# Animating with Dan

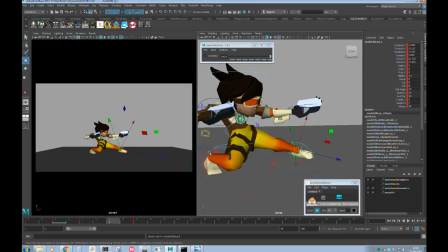22:55 Not quite, but that's a little bit.
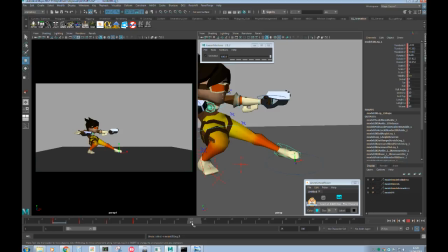22:58 That's to do with how I set my keys rather than how I do my breakdowns, if that makes sense.
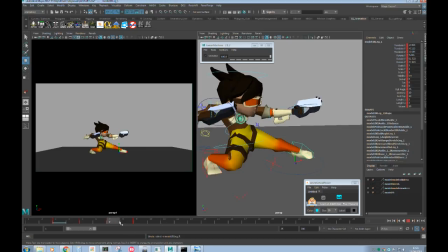23:06 Okay, we're gonna have to do one on that at some point because that's such a mysterious. So in terms of drag, because that's what we were talking about. Yeah. This one, let's drag the head down a bit, I guess. Nah.
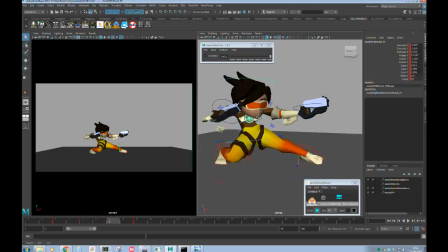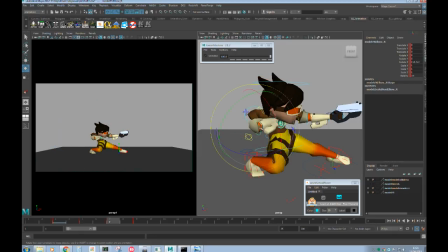23:31 Actually, that's what I wanted to do. I wanted to drag this arm like this, so that it's stretched out. Oh, I don't know if that's script.
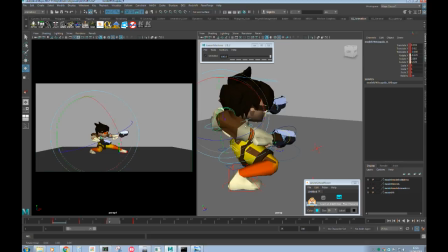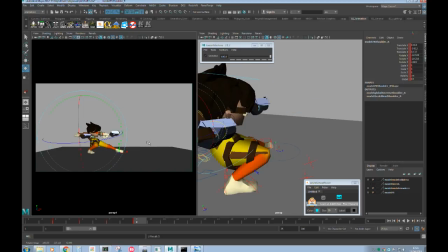23:48 So that arm is dragging, so that when it pops into that pose, you get that pop back like that.
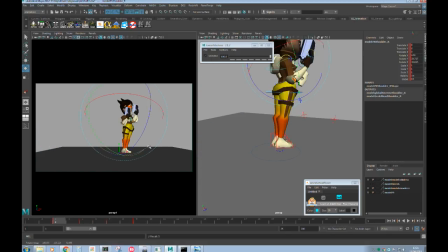23:54 Cool. And that's kind of it for breakdowns, right? Can we just go over there and just scroll down? Oh, yes, fine. Yeah. So,
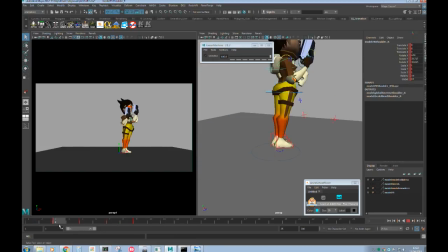24:10 like, that's kind of an animation. Yeah. No, it's looking good.
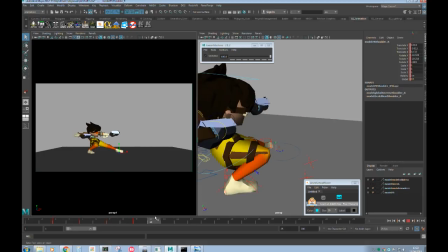24:15 I've lost my train of thought now. So we wanted, like, after we've done the second breakdown, and that's the drag and the overshoot. What's the next step? So then I'd go and put in eases.
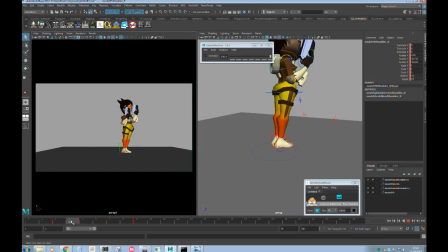24:33 Well, first of all, I should mention that by doing it this way, it's kind of really clear where you're missing information. Because that's another way to think about breakdowns is information. So I might think between here and here I'm traveling too far.
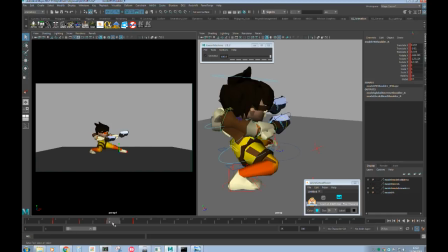24:48 I need more information. So again, I could make some space and I could put another breakdown in there. Okay. But as it is, I think it's okay because it's quite fast action. And it'll do for now.
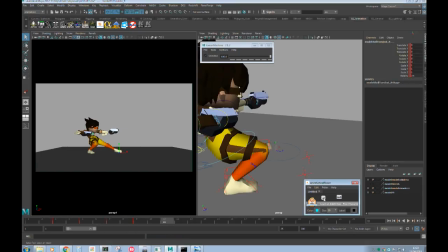24:59 So the next step after putting the breakdowns in would be to do the eases. And the way I approach eases is very simple. I just make some space and I hit one of these buttons over here on the right side of Tween Machine.
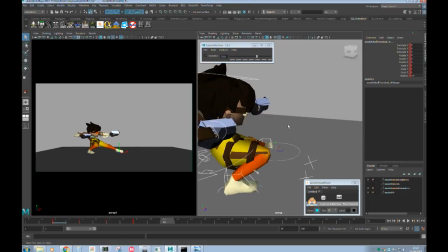25:16 So that one, for example, and then it just eases like that.
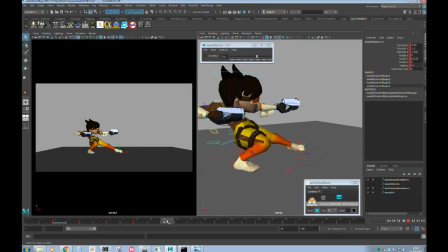25:25 But then when you're putting in this ease key, you can still think about this stuff.
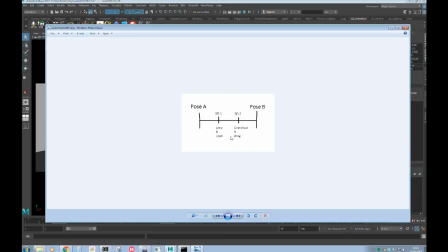25:31 So we're in this side of the animation, I guess, in this side of the pose to pose workflow. So I'm still thinking about overshoot and drag.
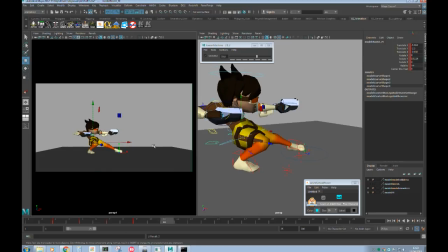25:43 So I might want to take the hips and overshoot them again in the even further that way, so that it comes back that way. And then that's how I kind of try and keep characters alive, by kind of doing that, just making stuff subtly overshoot and come back.
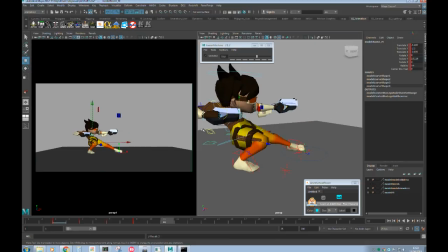26:01 But it's all part of because these breakdowns, because we've
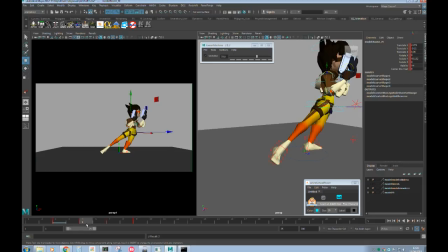26:08 we've taken everything into consideration and we've put that information there.
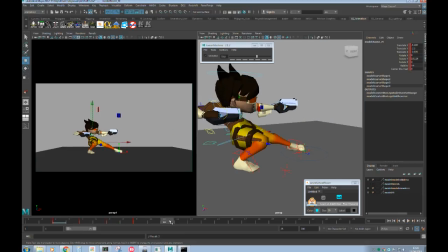26:12 When you put in any new keys, it kind of takes care of itself to a certain extent. Yeah. So I mean, everything's already spaced, and it's already kind of in arc. Yeah, you've put so much information. Yeah. As a basic foundation, Yeah. that whenever you add something, it will still carry through.
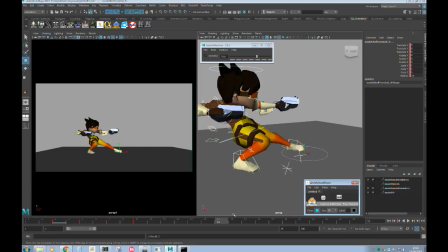26:31 Exactly. So I carry on easing. Just again, hit that button. And you notice I only moved the hips on that pose. I didn't tweak any of the rest of the pose. Yeah. And I guess that's the difference between like the level of quality you're going for, I guess.
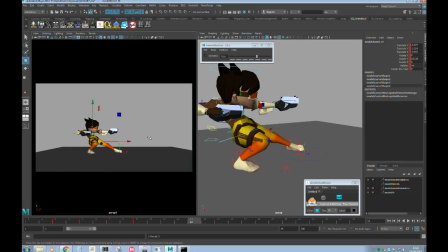26:50 Where if you wanted to do something more complicated, you'd spend more time on these poses and you'd move every little bit of the rig.
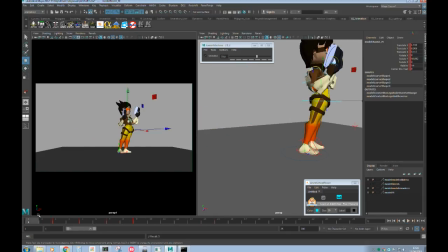27:00 Whereas I'm like, she's just getting into that pose. We only need to move the hips.